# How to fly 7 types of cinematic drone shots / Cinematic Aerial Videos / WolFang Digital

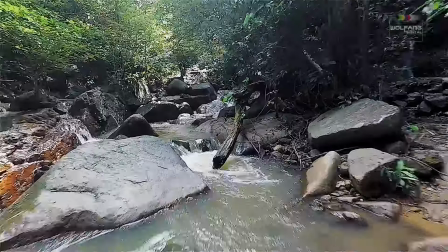4s
This decade should be called the rise of the drones. While drones help us shoot epic aerial videos,
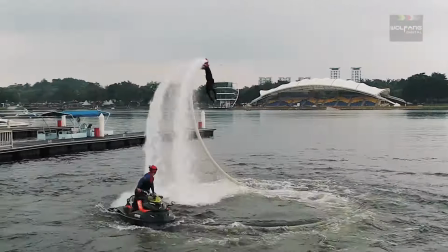11s
getting your drone into the air and into position for those breathtaking shots could be tricky. My name is Baron, I'm a drone instructor, and I'm going to show you how to fly 7 types of cinematic drone shots. But if you're looking to level up your drone flying skills with an instructor, well, at Wolfang Digital, we run drone flying courses.
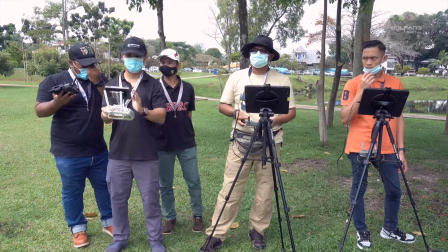39s
All our classes are conducted by professional instructors with years of experience as drone operators.
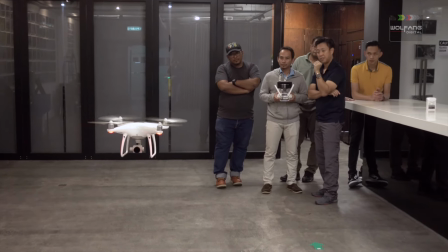45s
You can even book your personal one-to-one drone flying lessons with just you and your instructor.
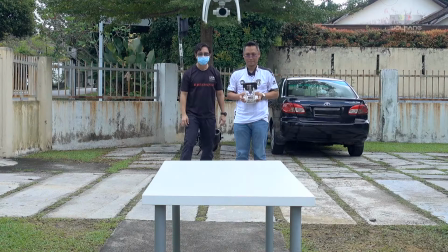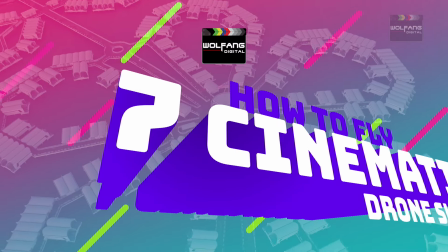To get these awe-inspiring shots, you will have to be familiar with the basic controls to fly your drone. Now, most DJI drones come with a simulator built into their systems to help you practice these controls.
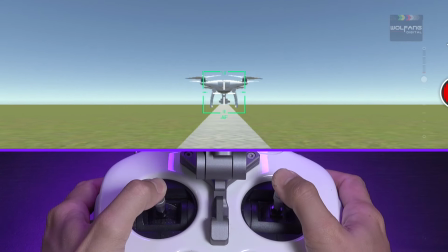77s
They are the throttle, pitch, yaw, and roll. By combining these basic controls, you can get amazing flights such as the ones here.
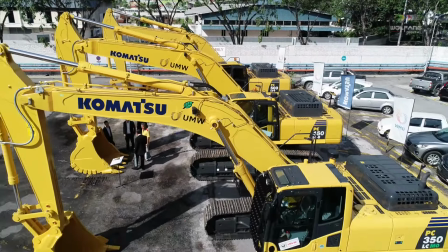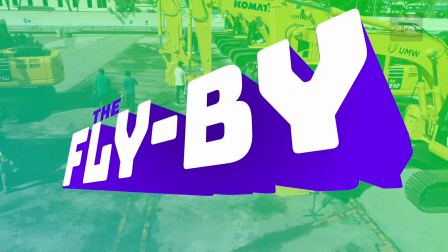97s
The flyby reveal shot. Epic shots like this ideally make use of the foreground to lead into a dramatic reveal,
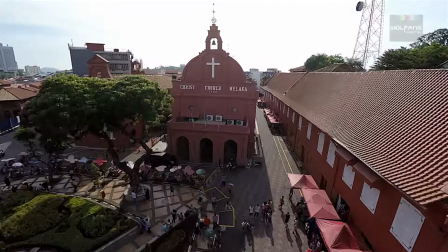107s
gradually revealing to your audience a gorgeous landscape ahead. And here's how to fly it.
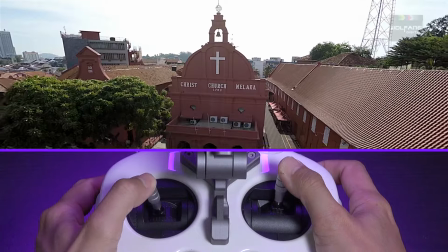116s
Use the pitch control to fly forward. Add a bit of yaw to angle your drone slightly and fly in a diagonal line towards your subject.
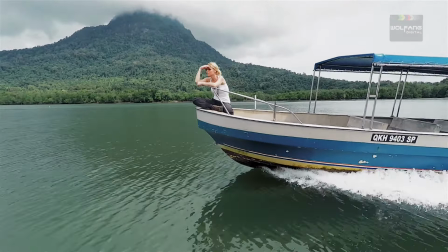This would be one of the most rewarding shots as it is almost guaranteed to give you breathtaking visuals.
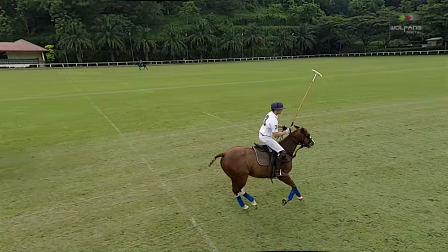137s
Tracking shots are dynamic and gives the feeling of traveling side by side with your subject.
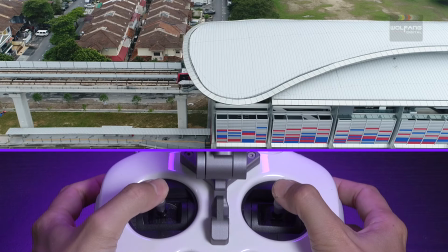145s
And here's how to fly it. Apply a large amount of roll to track a fast-moving subject,
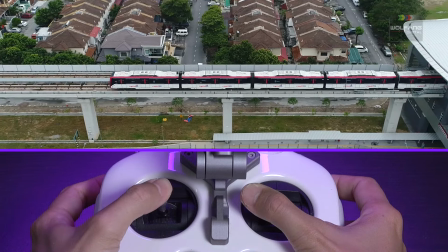154s
but gently add some yaw to keep your subject in frame. Now this next shot was traditionally achieved with a jeep or a crane.
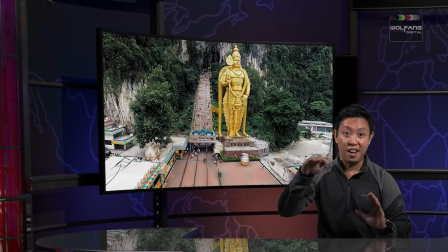168s
It's a great way to send your drone up slowly and letting your audience experience looking down at a majestic shot.
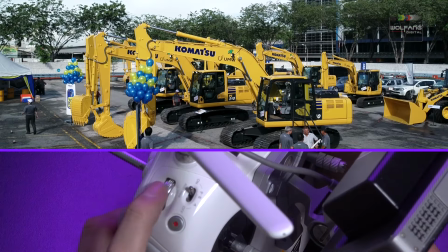179s
How to fly it. Throttle up and increase altitude while tilting the camera.
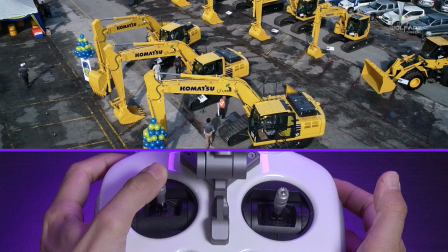186s
Try to match the gimbal's tilt speed with your drone's vertical movement. This would be one of the most rewarding shots as it is almost guaranteed to give you breathtaking visuals.
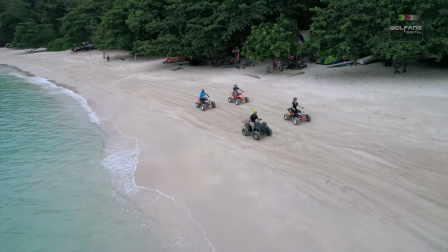203s
It is my favorite aerial shot and almost any subject looks great with an orbit.
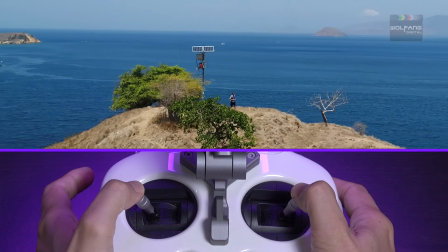213s
Here's how to fly it. To achieve an orbit shot, you are either pushing your sticks together or pulling them away from each other. This is another shot that is dependent on your skillful control of the camera gimbal.
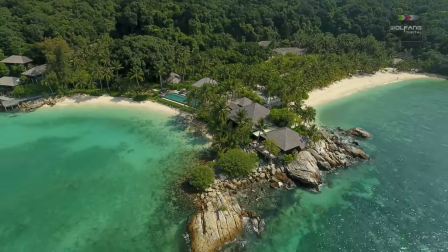234s
The overhead flyby lets your viewers experience an immersive look down and reveal.
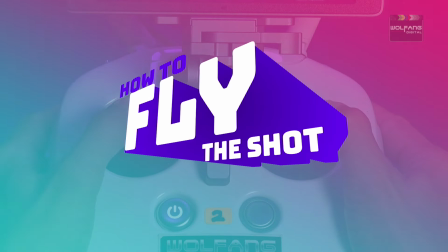243s
And here's how to fly it. Pitch forwards towards your subject.